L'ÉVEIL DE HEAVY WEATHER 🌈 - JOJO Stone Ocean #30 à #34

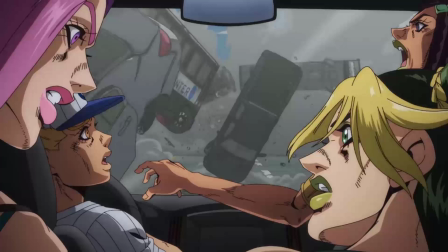981s
Alors, le premier plan où on voit le plan culte, qui est absolument culte dans le manga, on voit les voitures déchaînées devant nos héros. Alors, on l'avait déjà vu dans le trailer, on le revoit ici, il est parfait, voilà. La CGI sur les voitures est pas choquante, elle renforce même l'impression de merde totale que c'est.
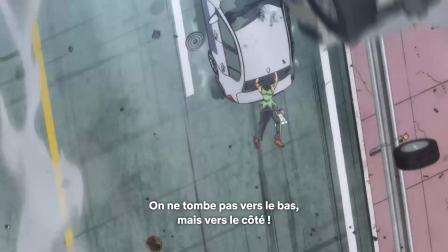996s
Et après ça, donc, nos héros vont être en chute libre, et je trouve que on ressent, mais plus que jamais, les effets de Sea Moon.
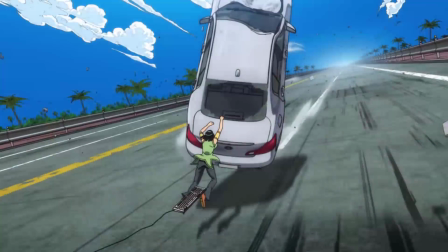1004s
Là, c'est évidemment clair que la voiture, elle est en train de tomber, c'est évidemment clair que si nos héros font un pas de travers, ils vont se casser la gueule et tomber. Lamentablement, il y a des plans qui sont véritablement vertigineux, où on ressent une sacrée sensation de vertige, alors que nos héros, ils sont finalement droits sur le sol.
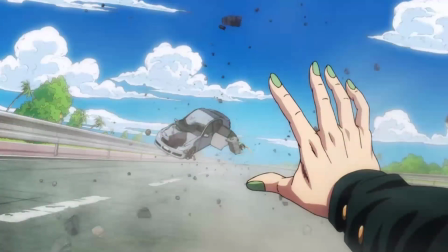1020s
Et c'est vraiment ce qu'est censé faire Sea Moon, complètement fucked up la gravité. Et là, je trouve que c'est, mais alors, parfaitement retranscrit.
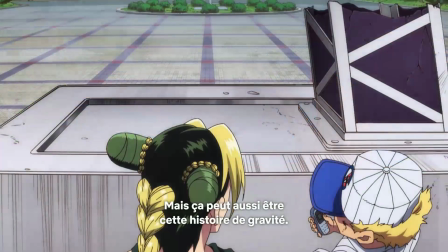1026s
Je trouve que ça marche bien mieux que dans le manga, où on avait un peu du mal à complètement s'imaginer et comprendre les effets de Sea Moon. Là, le fait que ça soit animé, que ça bouge, que la caméra n'hésite pas à se placer au niveau de la vision de nos personnages pour qu'on ait vraiment leur point de vue, et que globalement cette dernière se permette de faire pas mal de trucs,
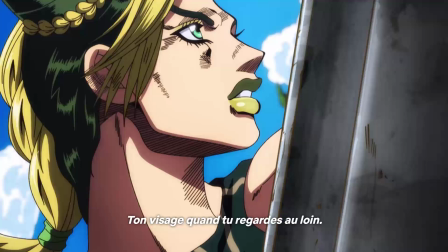1043s
ouais, ça marche super bien, et l'impression de danger de Sea Moon, elle est carrément viscérale dans l'animé, donc je suis très très content.
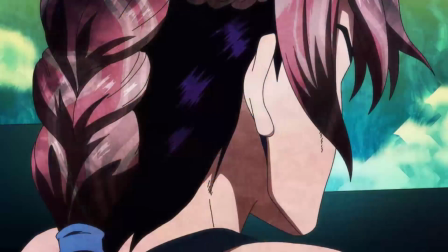1050s
Il y a aussi un color shift qui apparaît juste avant que les voitures arrivent, voilà, très très froid, avec des couleurs très très froides,
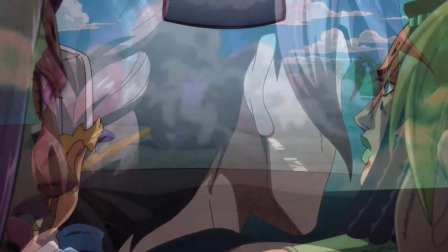1056s
qui marchent et qui nous fait vraiment bien ressentir que c'est encore une fois un point de rupture et que ça va partir en couille d'une seconde à l'autre.
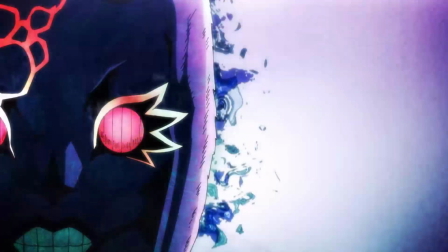1062s
Pour ce qui est de l'intro de Sea Moon, écoutez, j'ai rien à dire, c'est parfait. Il apparaît avec un color shift qui fait ressortir, mais plus que jamais, ses yeux rouges absolument terrifiants, qui nous permettent de directement comprendre que c'est une espèce de fusion entre le bébé vert et Whitesnake qui sera un peu appuyé plus tard.
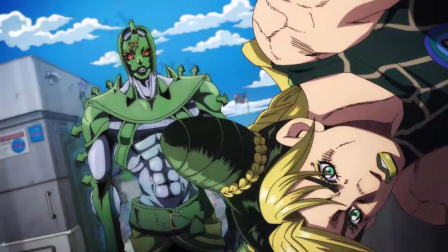1078s
Il apparaît, voilà, en marchant tranquillement, derrière Jolene, en ayant une présence vraiment qui fait peur. Le plan du manga est repris, et là, il marche super bien. Le stand en lui-même, il est magnifique, voilà. Pour le coup, c'est des couleurs qu'on connaît parfaitement pour Sea Moon, mais qui marche toujours très très bien.
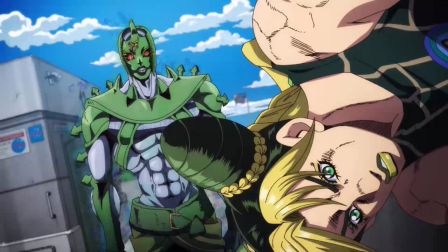1094s
Pour ce qui est de son nom, Sea Moon, voilà, vous connaissez mon avis sur les noms qui reprennent une phonétique, je trouve ça vraiment très très nul, voilà, Sea Moon écrit comme ça, mais au moins,
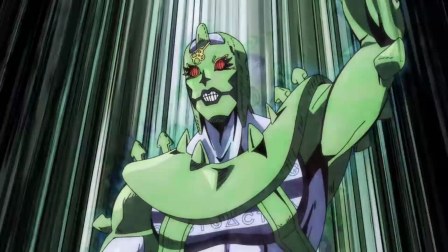1102s
les animés only comprendront pas qu'il y a une couille, donc tant mieux, j'espère. Bien sûr, Sea Moon, ce n'est pas un stand qui met simplement Pucci comme centre de gravité,
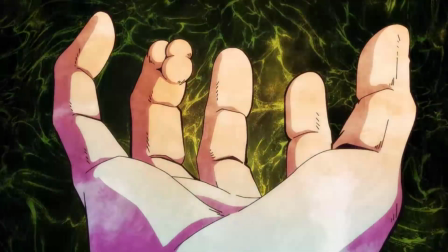1112s
c'est aussi un stand qui retourne complètement sur lui-même n'importe quel objet qui touche, et à ce niveau-là, les sound effects sont, encore une fois, absolument divin, voilà, j'aime énormément les sound effects de Sea Moon. Il y a une espèce de respiration qui fait penser à une espèce de bruit de vent que j'aime beaucoup trop. Et pareil, quand il touche la main de Jolene pour la faire se retourner,
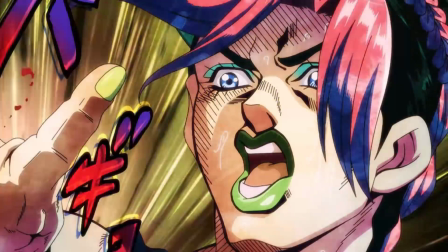1131s
il y a une espèce de son en reverse qui représente parfaitement ce que fait ce stand, à savoir inverser les objets qu'il touche. Et donc tout ça fait qu'on a peur que Sea Moon instaure une sensation de danger, et vraiment que le ref, il fait peur, voilà, c'est un stand qui est terrifiant. Sans aucun doute le plus terrifiant de la partie depuis Whitesnake.
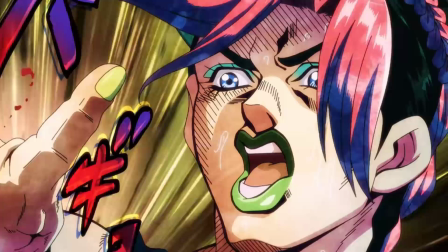1149s
Dans le manga, il faisait peur parce que il était il a un regard vide, voilà, il est imposant, mais là avec le sound effect en plus,
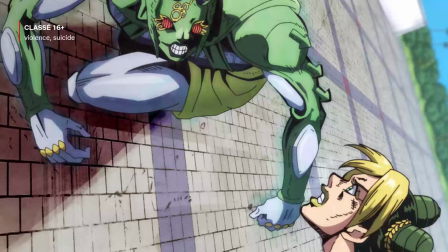1156s
waouh, bordel, Sea Moon fait peur, et donc ça promet que du bon pour ce qui va se passer avec lui après. Pour ce qui est des effets visuels maintenant, évidemment la main qui se retourne de Jolene, elle est parfaite, voilà,
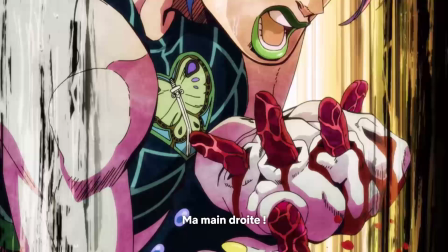1166s
l'animation du doigt qui se retourne petit à petit, elle est super fluide, et quand la main va finalement être retournée entièrement avec les doigts sans peau là, tout en chair, qui vont grouiller dans la main de Jolene, c'est à la fois immonde et à la fois trop stylé, j'adore.
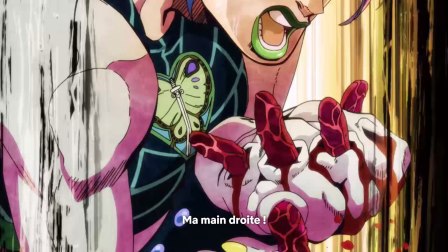1180s
Certainement une de mes déformations préférées de Stone Ocean, qui ici en animé est absolument mais incroyable, bordel, c'est dégueulasse, c'est fluide, le color shift il est super beau, il vient parfaitement renforcer le côté mais immonde de ce qui se passe finalement, et ça fait peur, voilà, donc je suis très très content de cette transformation.
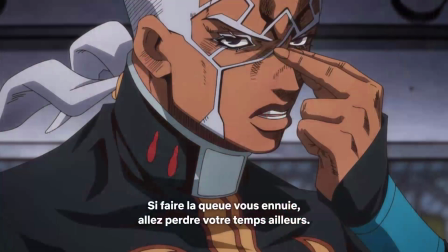1199s
Pareil pour Pucci dans la petite scène au début où il commence à découvrir les effets, il y a sa peau qui commence à se retourner doucement sur elle-même, c'est encore une fois bien crade et bien fluide comme il faut.
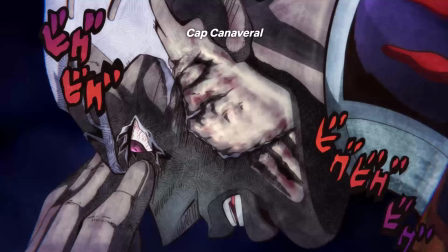1207s
Enfin bref, Simoon c'est une réussite totale, ses sound effects sont terrifiants, son design est parfait et les effets qu'il provoque en donnant ses coups sont parfaitement retranscrits, bien crades et bien fluides comme il faut.
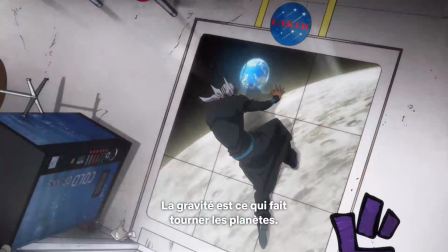1221s
Donc écoutez, c'est une giga réussite, aussi bien dans le stand en lui-même que dans son introduction avec cette fameuse gravité inversée dont on ressent vraiment le danger plus que jamais.